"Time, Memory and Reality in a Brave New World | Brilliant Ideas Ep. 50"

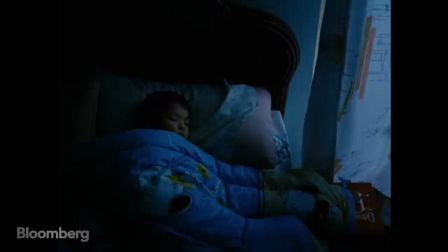One such film is Invisible Boy, a cinematic portrait of a person without a public identity. A portrait of somebody who doesn't have access or they can produce any image.
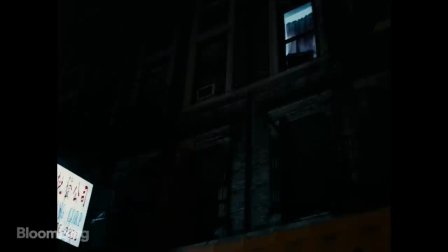So we investigated, we did some research and find at the end by chance a little boy.
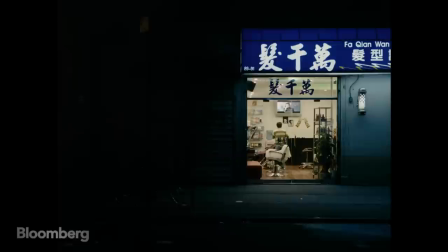His subject was a child living undocumented in New York. The boy's mother was a Chinese immigrant who was working as a prostitute.
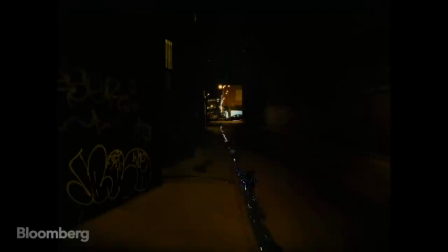Philippe spent time with the boy to understand the reality of illegal aliens in Manhattan's Chinatown.
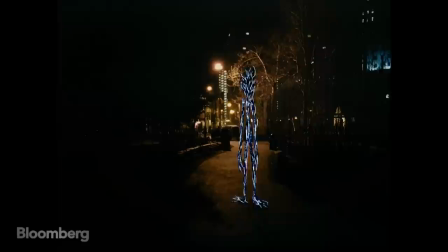When I met him, I was fascinated by the paranoiac world. It's a paranoiac portrait, as I said. It's him throughout the city, or this paranoia throughout the city, and what he sees that we can't see, you know?
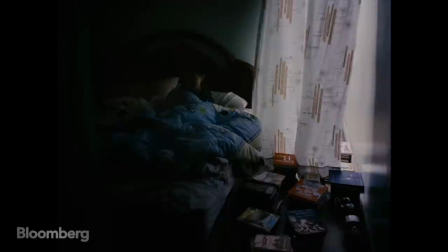The beautiful film with that little boy in Chinatown
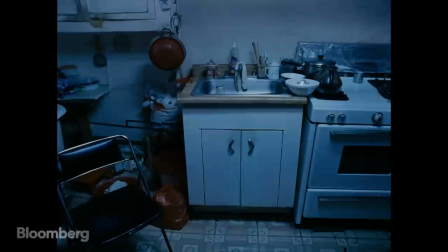who is kind of slightly haunted by this creature who may or may not be there,
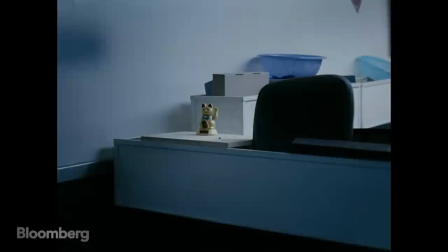and I think it really gets to that aspect of all children's experiences of the world of what's real what's not what should I be afraid of what shouldn't I
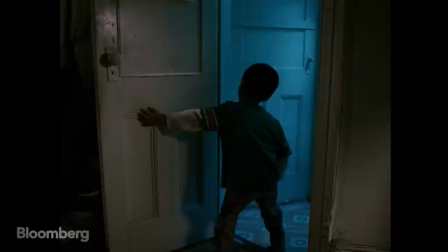that we all continue to carry with us we just find ways to make our world work but those invisible or gently drawn demons are still there
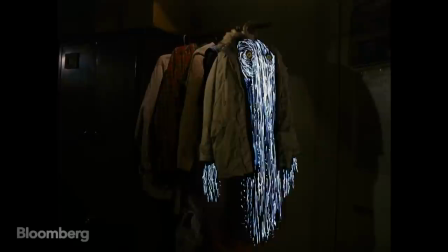and I think he you know he understands that implicitly is both the exterior and interior life of this child, his fears, his dreams, as well as this very compressed,
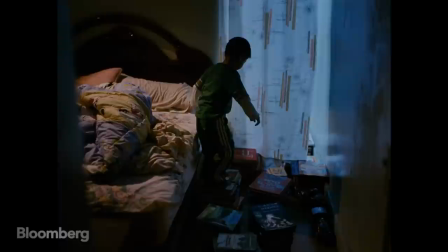seedy fluorescence of that particular part of the city and about belonging and not belonging there. That's fantastic empathy this film but never sentimental and and in a way it's reflecting our own sense of maybe we're all illegal immigrants, Should we really be here?
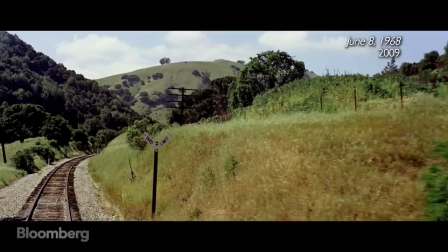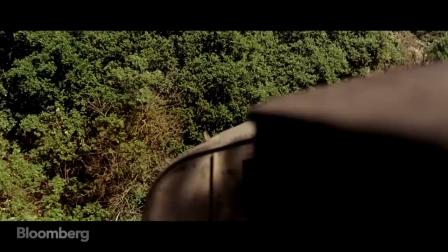On June 8th, 1968,
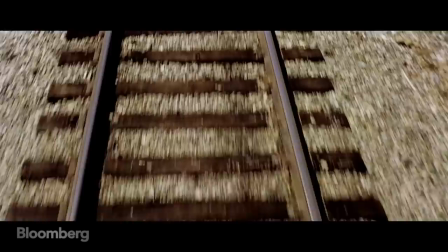a train travelling through the American countryside transported the body of assassinated Robert Kennedy from New York to Washington, D.C.
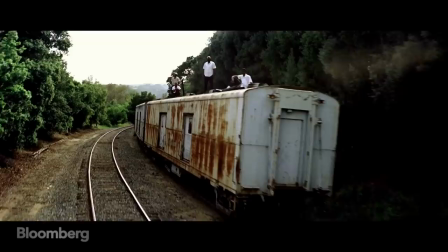Philippe made a film inspired by the photographs taken by Paul Fusco of the onlookers lining the tracks.
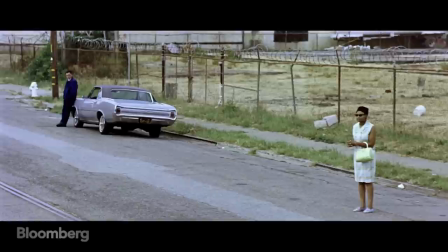I was interested, like, what if you have the point of your dead? The dead looking at the living.
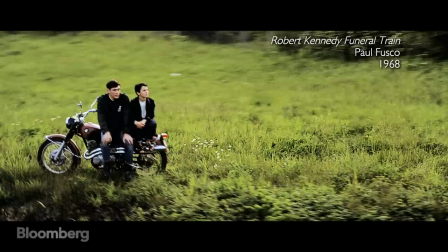I saw the picture that by chance was taken by Paul Fusco from the funeral of Kennedy.
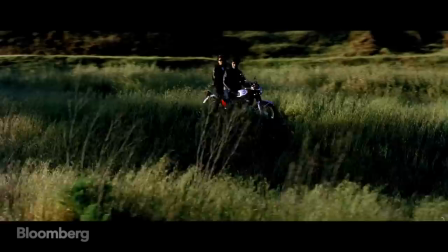And I was fascinated by the pictures because they were precisely that. People were looking at the event and I was looking through the point of view of the event.
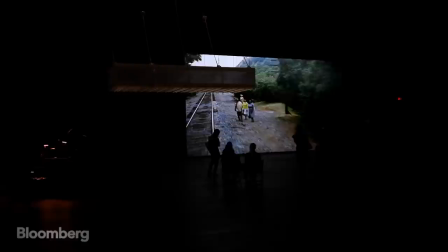So we shot it in 68mm and projected in a way where the people on screen were the same size than the people in the audience.
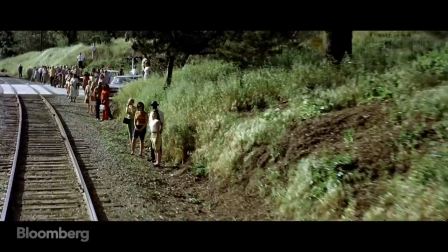And because we shot in 68mm, the quality of the picture was also the light,
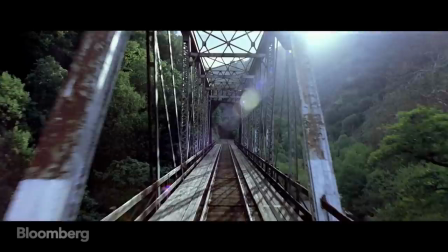the definition was as precise as the audience in the museum.
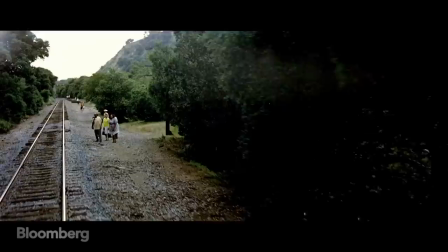So I want to create a sort of weird, spectral kind of mirror.
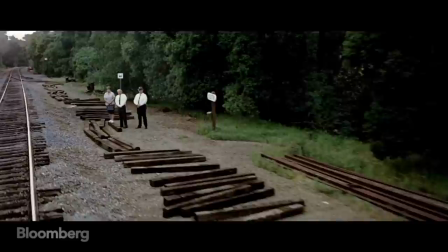He wants to have a kind of hyper-realistic, he wants the things to be bigger than real.
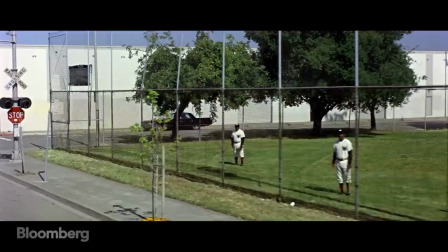So I want to record the train as if it was an orchestra. So instead of bringing one, two, three mics, I bring like 24 mics.
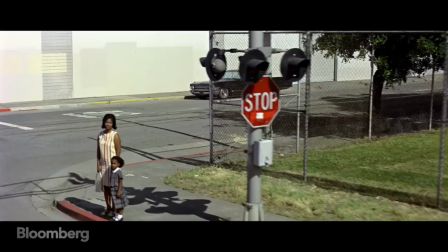So I wanted to give the feeling that it was more than real. What we are looking at a lot of the time is people waiting. People waiting beside the rail track.
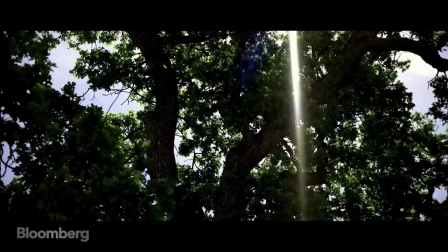People in the distance playing in a pool or just going about their day.